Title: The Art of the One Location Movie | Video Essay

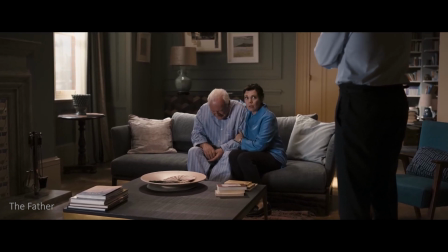12:11 The main character starts off in a place of certainty to being
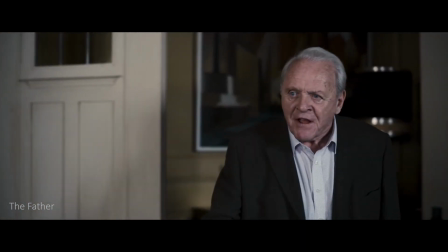12:15 aware of his confusion.
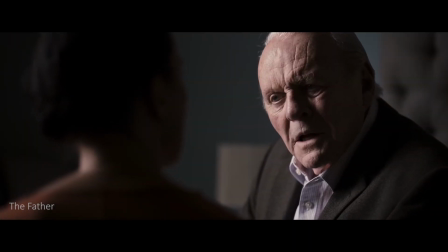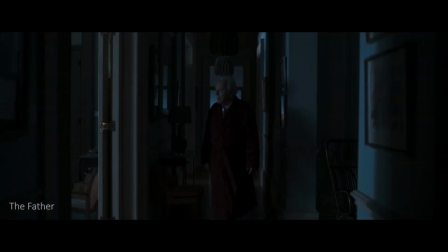12:27 The location is a symbol of Anthony's waning identity. How it's becoming increasingly unrecognizable, mirroring how he's losing himself.
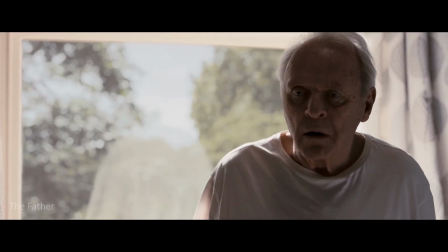12:35 When he ultimately reaches the nursing home, he makes a painful realization.
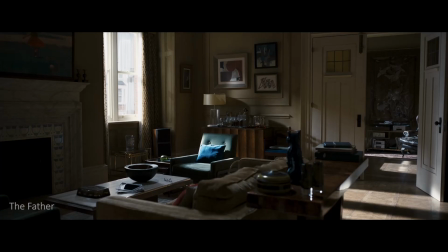12:42 Who exactly am I?
All his bearings are gone. He is no longer sure of anything, not even his own identity.
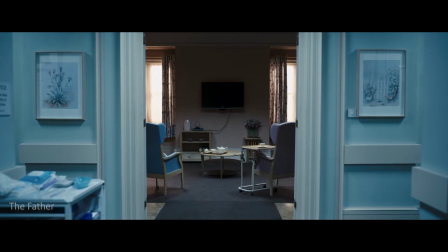12:50 And like him, we can't tell what is true. A mystery he must live in, as it becomes a reality he can't escape.
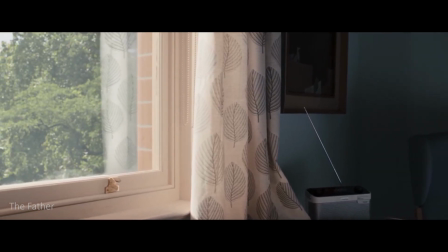12:57 A one location movie may seem simple at first, but it can hold so much possibility.
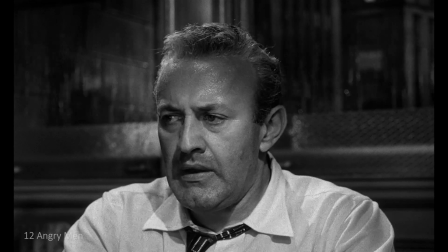13:03 It can force us to find personal growth, create a much needed introspection, or accept an uncomfortable reality we prefer to avoid.
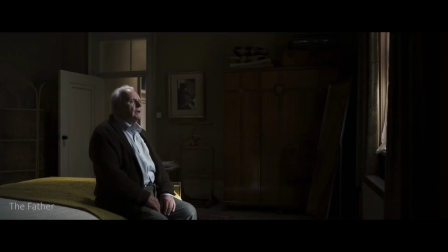13:12 A realization we would not find if we were not stuck in one place.
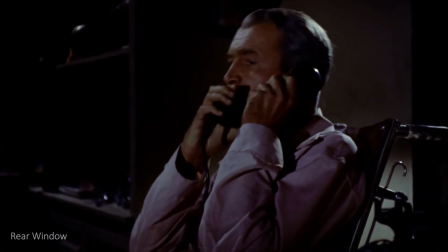13:21 I think these days it's not too hard to imagine being stuck in one place for a prolonged amount of time.
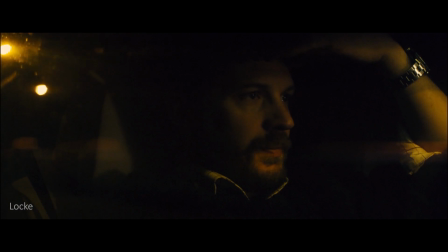13:27 I wonder what type of stories that's going to produce. Anyway, next week we'll have a recommendation list of 10 great one location movies you should definitely watch.
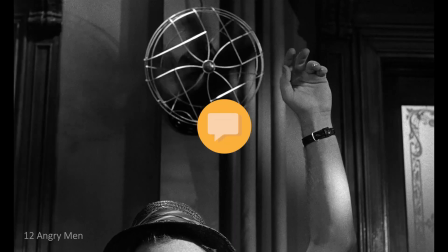13:36 But we also want your opinion, so let us know down in the comments what are your favorite selections and why.
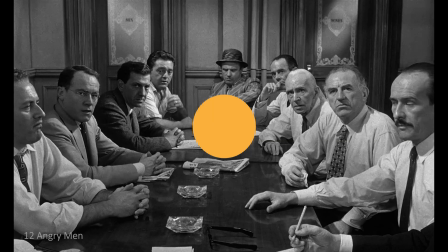13:42 And we might feature your comment in the video. Make sure to stay notified for all our future videos.
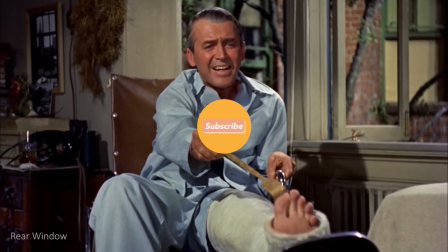13:47 Leave a like, share with a friend and subscribe to the channel if you haven't done so yet.
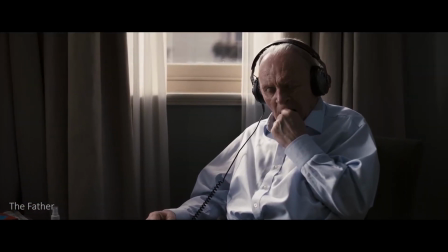13:52 The music was made by Eduardo Gonzalez. If you liked what you heard, check his information down in the description.
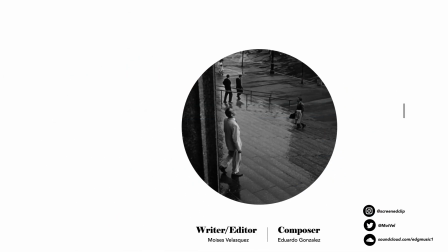13:58 See you next week at the Screened Film Club.